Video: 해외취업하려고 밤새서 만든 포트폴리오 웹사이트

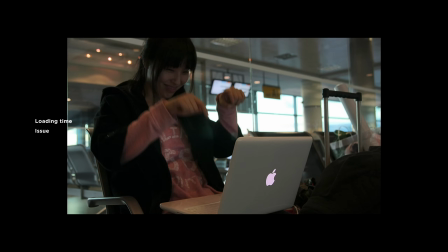(4:09)
그러려면 사진의 개수를 줄이거나 사진의 크기를 줄여야 했어요.
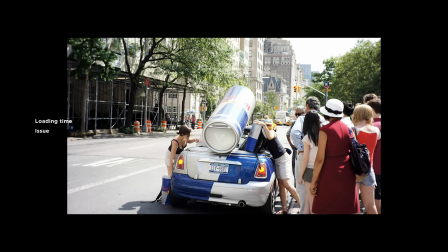(4:12)
사진의 개수를 줄일 경우에 내가 생각했던 만큼의 여행에 대한 느낌이 충분히 나질 않아서 사진의 크기를 줄였는데 로딩 시간은 줄었지만 큰 화면에 작은 크기의 사진은 남는 공간에 대한 디자인적 고민을 만들었습니다. 저 빈 여백을 어떻게 풀 것인가 하는 숙제가 생긴 거죠. 이때 영감을 얻은 것이 이 사진인데요.
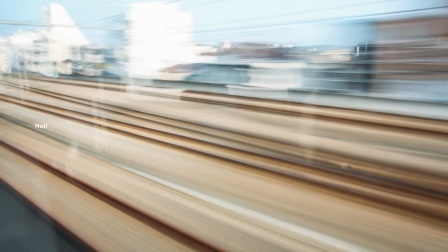(4:29)
차를 타고 가다가 창밖을 찍으면 배경이 옆으로 흘려들듯 찍힐 때가 있습니다.
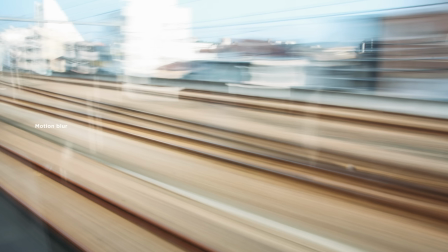(4:33)
이것을 모션블러라고 하는데 빠르게 여행을 가는 컨셉이니 모션블러 효과를 적용하면 어울릴 것 같았어요.
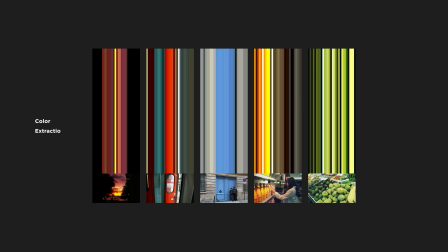(4:39)
그래서 코드를 이용해서 사진을 세로로 일정한 너비로 나누고 해당 영역에서 가장 많이 사용된 색을 추출해서 오션블러처럼 보이게 만들었어요.
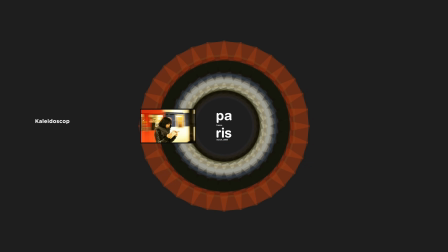(4:47)
그리고 그것을 동그랗게 나열했더니 어디서도 보지 못한 만화경 효과가 나왔습니다.
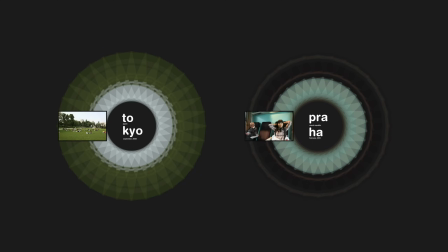(4:52)
사진에 이 효과를 적용했을 때 사진이 가지는 고유의 시각효과에 새로운 시각효과가 더해져서 2차 가공된 창작품이 되는 걸 발견했습니다.
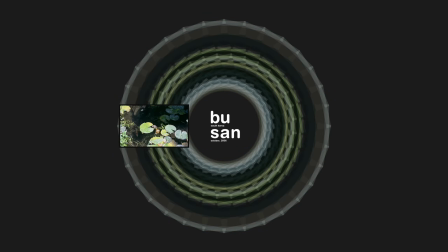(4:59)
사진으로서의 기능은 간직하면서요. 사진 자체로도 하나의 작품이지만 만화경 효과가 적용된 사진은 또 다른 작품으로 보여줬습니다.
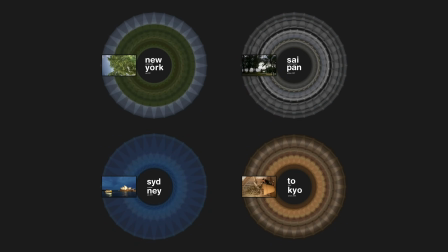(5:07)
이것은 스톱모션 컨셉에 완벽하게 어울렸는데 왜냐하면 스톱모션 특성상 많은 양의 연속된 사진을 보여줘야 하기 때문에 잘 찍은 사진
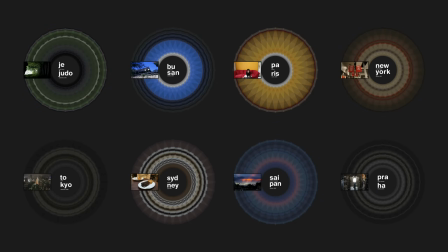(5:14)
뿐만 아니라 못 찍은 사진을 쓸 때도 있어요 만화경 효과는 이런 못 찍은 사진들도 새로운 시각적 즐거움으로 만들어줄 수 있었습니다 스톱모션은 여행의 속력을 조절한다는 느낌에서 자공차 계기판에서 아이디어를 얻어 속력조절 UI를 디자인했구요 속력이 느려지면 사진이 느리게 넘어가고 속력이 빨라지면 사진도 빠르게 넘어갑니다
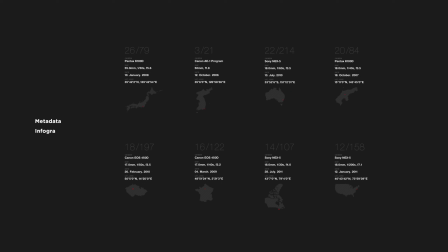(5:38)
사진의 왼쪽 아래에는 사진에 대한 정보를 볼 수 있게 했습니다 사진 한 장 한 장의 카메라, 렌즈값, 날짜, 지역 등의 메타 정보를 보여주는데요. 메타 정보 아래에는 해당 국가의 지도 이미지를 보여주고 그 위에 빨간 점으로 위치를 나타내도록 디자인했습니다. 이때 국가의 이미지가 하나의 색으로 채워지면 큰 덩어리로 무게감을 주기 때문에 글자 부분보다 무거워져서 지도에만 시선이 집중되는 자칫 어색한 디자인이 될 수 있어요.
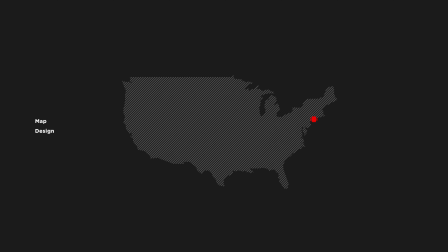(6:01)
이를 해결하기 위해 사선으로 이미지의 색을 채워서 무게감을 가볍게 했습니다. 그리고 썸네일 사진을 클릭하면 큰 사진을 볼 수 있게 만들었습니다.
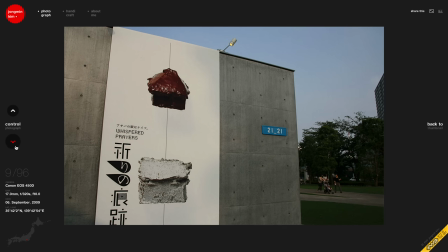(6:10)
자연스러운 모션을 만드는 방법 중의 하나는 연속되는 물체를 이용하는 것입니다. 예를 들어 작은 사진이 큰 사진으로 보여야 한다면 작은 사진 자체가 큰 사진으로 커지는 모션을 말합니다.
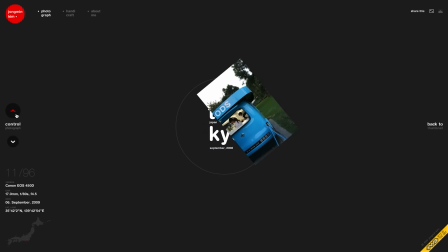(6:20)
큰 사진을 보는 화면은 조금 복잡한 개발 기술에 들어갔는데요.
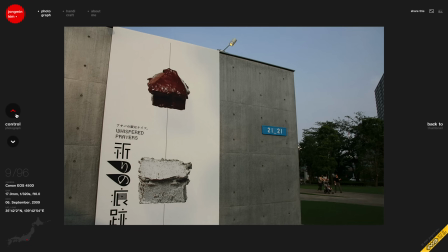(6:24)
액체 생성을 담당하는 함수를 만들어서 현재 보이는 사진들과 새롭게 보이는 사진들을 관리할 수 있도록 개발했어요.
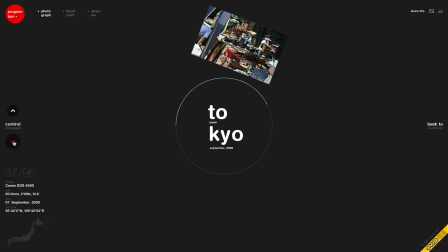(6:30)
그래서 사용자가 아무리 버튼을 빨리 또 많이 누르더라도 애니메이션이 물 흐르듯 흘러갈 수 있게 보이도록 만들었습니다. UI는 디자인적 완성도도 중요하지만 사용성 역시 중요한 부분인데요. 사용자가 사이트를 쉽게 사용할 수 있도록 모든 버튼을 텍스트나 기호로 표현해서 사용자 경험을 높일 수 있도록 만들었어요.
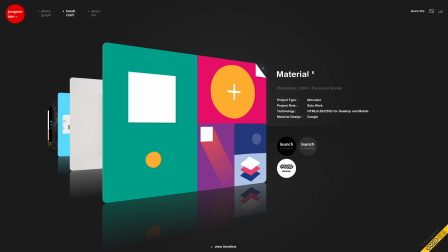(6:55)
작업물은 Works나 Project라고 쓰지 않고 수작업을 뜻하는 핸디크래프트라고 썼습니다. 이는 컴퓨터로 만든 작업물이든 오프라인에서 만들어진 작업물이든 모든 작업물은 인간의 손을 통해서 만들어지는 수작업이라고 생각한다는 뜻이에요.
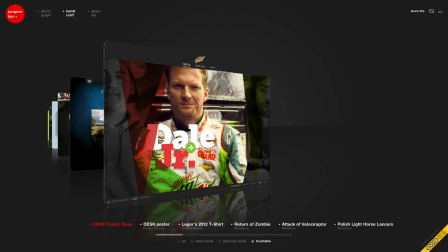(7:09)
내가 메이커이며 만드는 것을 즐긴다는 의미를 담고 있습니다.
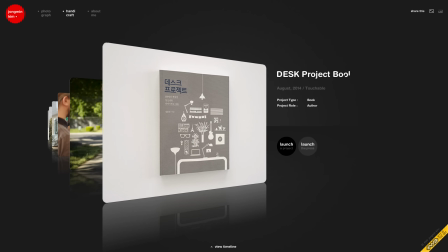(7:12)
온라인상의 인터렉션 작업 외에도 책, 티셔츠, 포스터, 모형 등 다양한 작업에 관심을 가지고 작업한다는 것을 나타내고 싶었어요.
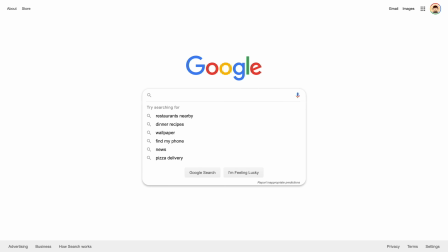(7:22)
이 사이트의 전체 컨셉은 시공간인데요.
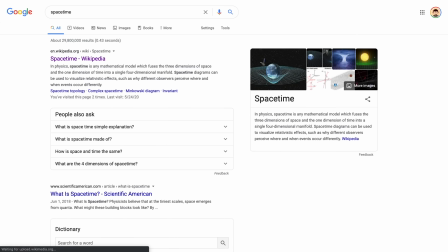(7:25)
포토그래픽 섹션을 만들 때 시간과 공간의 순서로 나열된 사진이라는 것에 영감을 받아서 전체 컨셉을 시공간으로 잡아야겠다고 생각했습니다.
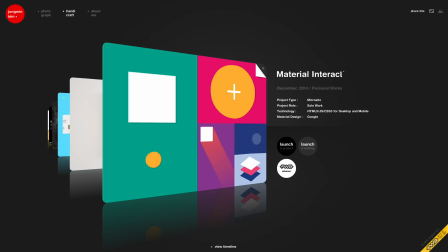(7:33)
그래서 핸디크래프트 섹션에선 작업물의 시간순 배열이 공간적 형태를 보이도록 만들었는데요.
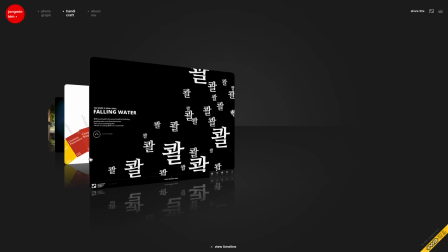(7:40)
디자인이 3D 공간에 놓이게 된 이유입니다. 썸네일 카드의 배열과 구도에는 황금 비율을 사용했습니다.
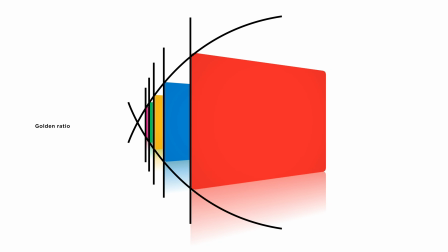(7:46)
그 결과 카드들이 일직선으로 나열된 것이 아니라 원을 그리듯 둥글게 나열되는 형태를 볼 수 있어요.
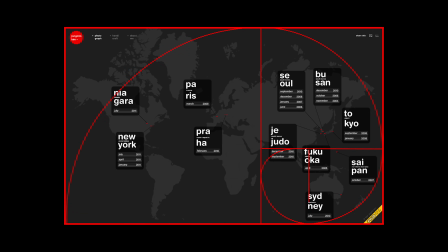(7:52)
이때가 2010년 제가 한창 황금비율을 공부할 때여서 디자인 여기저기에 황금비를 많이 적용했었는데요.
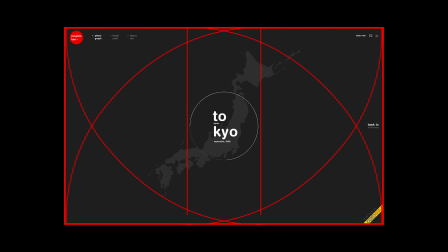(7:58)
사진의 비율, 객체의 간격, 버튼의 크기, 타이포, 구도 등 많은 곳에 황금비를 적용했습니다. 물론 황금비는 논란이 많은 주제지만 그 당시 디자인을 배우는 입장에선 이렇게 시도해봤던 것이 좋은 경험으로 남아있어요.